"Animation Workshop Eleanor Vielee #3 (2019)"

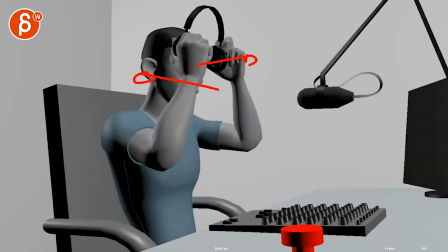So like, whatever you can do for me to just go, or maybe he only gets this far.
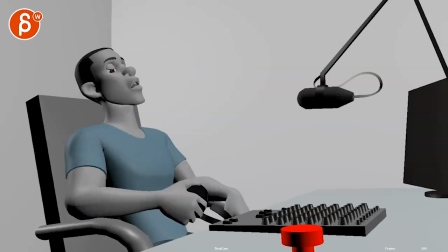Like this pose is what you hit here. And I know you want to go back and do all the rocking.
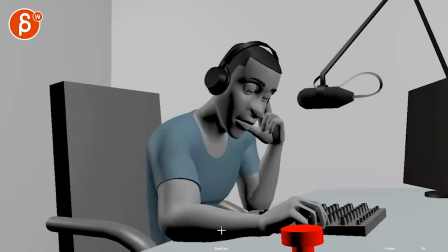I'm just looking at it in terms of it's quiet, like rounded shapes. Everything is down, right?
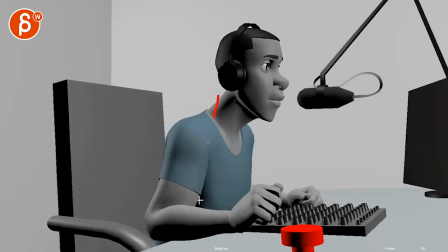Like I said, the fingers and down. Then boom, contrast, straighter, more energy, more movement.
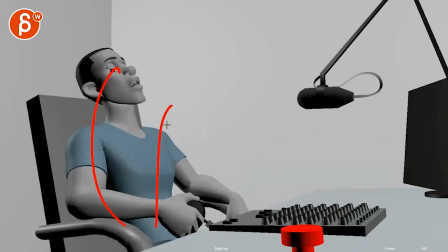And then back to rounded and quiet and nothing is moving.
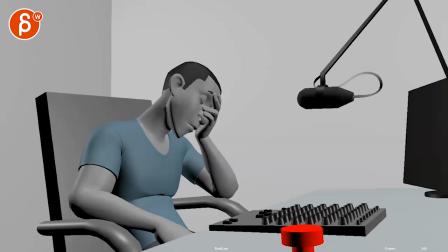Then moving into this and doing maybe that, like that is kind of it. Maybe going this far so that you have more contrast.
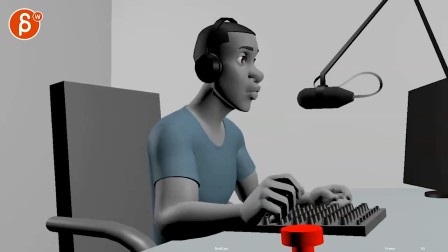Because I'm concerned that there's just enough movement. It's a bit too active, but then you have movement, movement, movement, movement, movement, movement, movement, movement, movement.
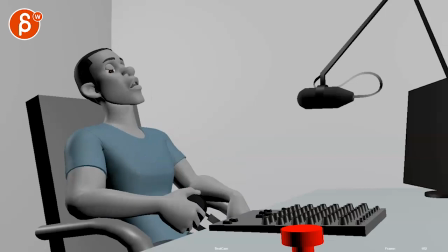And then we're gone in terms of contrast and changes. And especially this feels weirdly too big.
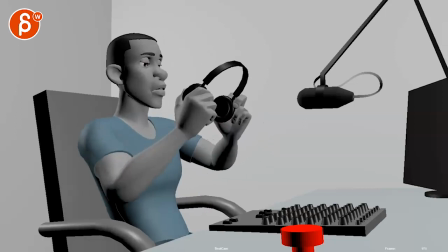Which I hope that makes sense, right? So offsets all of this and then maybe not going as far.
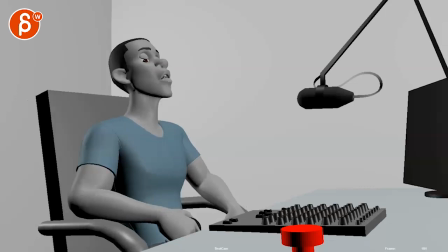Or you go as far and you make the shot a bit. Oh, there is sound. But you are fading it out.
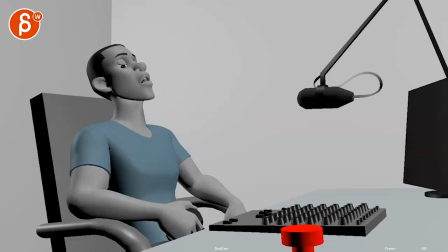So maybe you can go back here and just hold this for a moment.
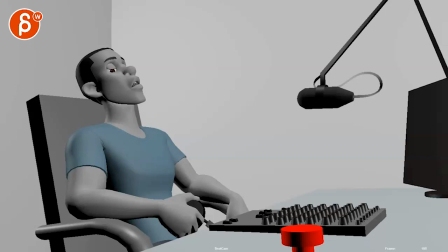I know you want to maybe not make the shot longer, but maybe this for a second of just this moment of quietness after all of this activeness is like this.
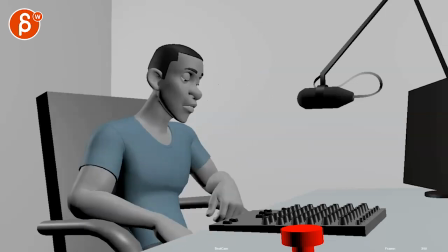And just wait and wait. And then you go, oh. And it wouldn't be this forward rock, but it's more like he's slowly getting into this pose.
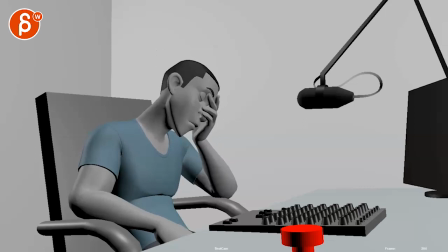And again, this is very subjective, but I'm massively distracted by those fingers there. This is almost like aliens and it's a face hugger, like some creature that goes over his face.
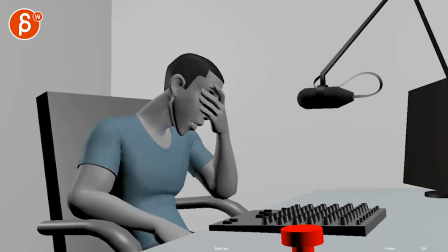I'll be totally fine with him going, hold, and then, and that's your end.
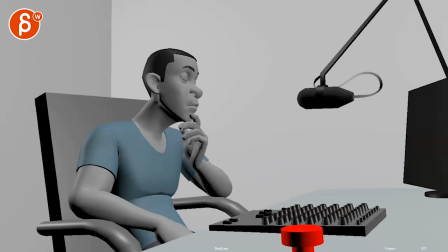Like, this to me is a stronger visual pose than this. This is, if he had his eyes open, it's, what should I eat today?
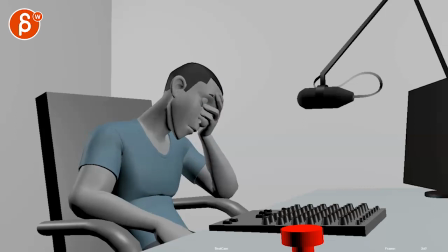Spaghetti or meatloaf? Whereas this could even be a bit more depressed, but this has a nice feel of just, you see the eyes, it's a nice simpler shape, holding the head, versus this might even be a bit too complicated in terms of a last pose,
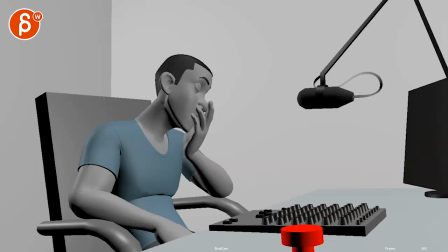but it could work. But yes, that is that. I hate to give such crazy destructive notes, but that's just my feeling to it.
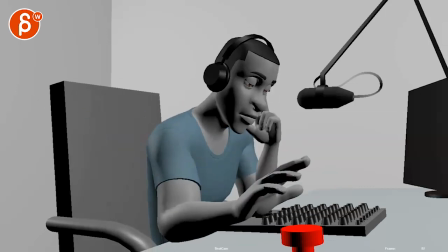Obviously, show it to other people and see what other people say, but that is my thought on that.
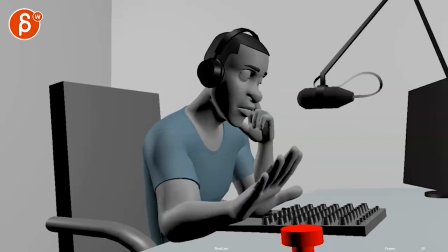It's definitely a lot. I mean, I like the shot a lot too, but since you are signed up for this and you're paying, I just want to give you my honest opinion, which is, of course, subjective. Alrighty, thank you. All right, there's an email. You can sign up. You can start whenever you want. You can submit whenever you want. You get 16 submissions. Either way, a like and subscribe would be awesome. All right, thank you.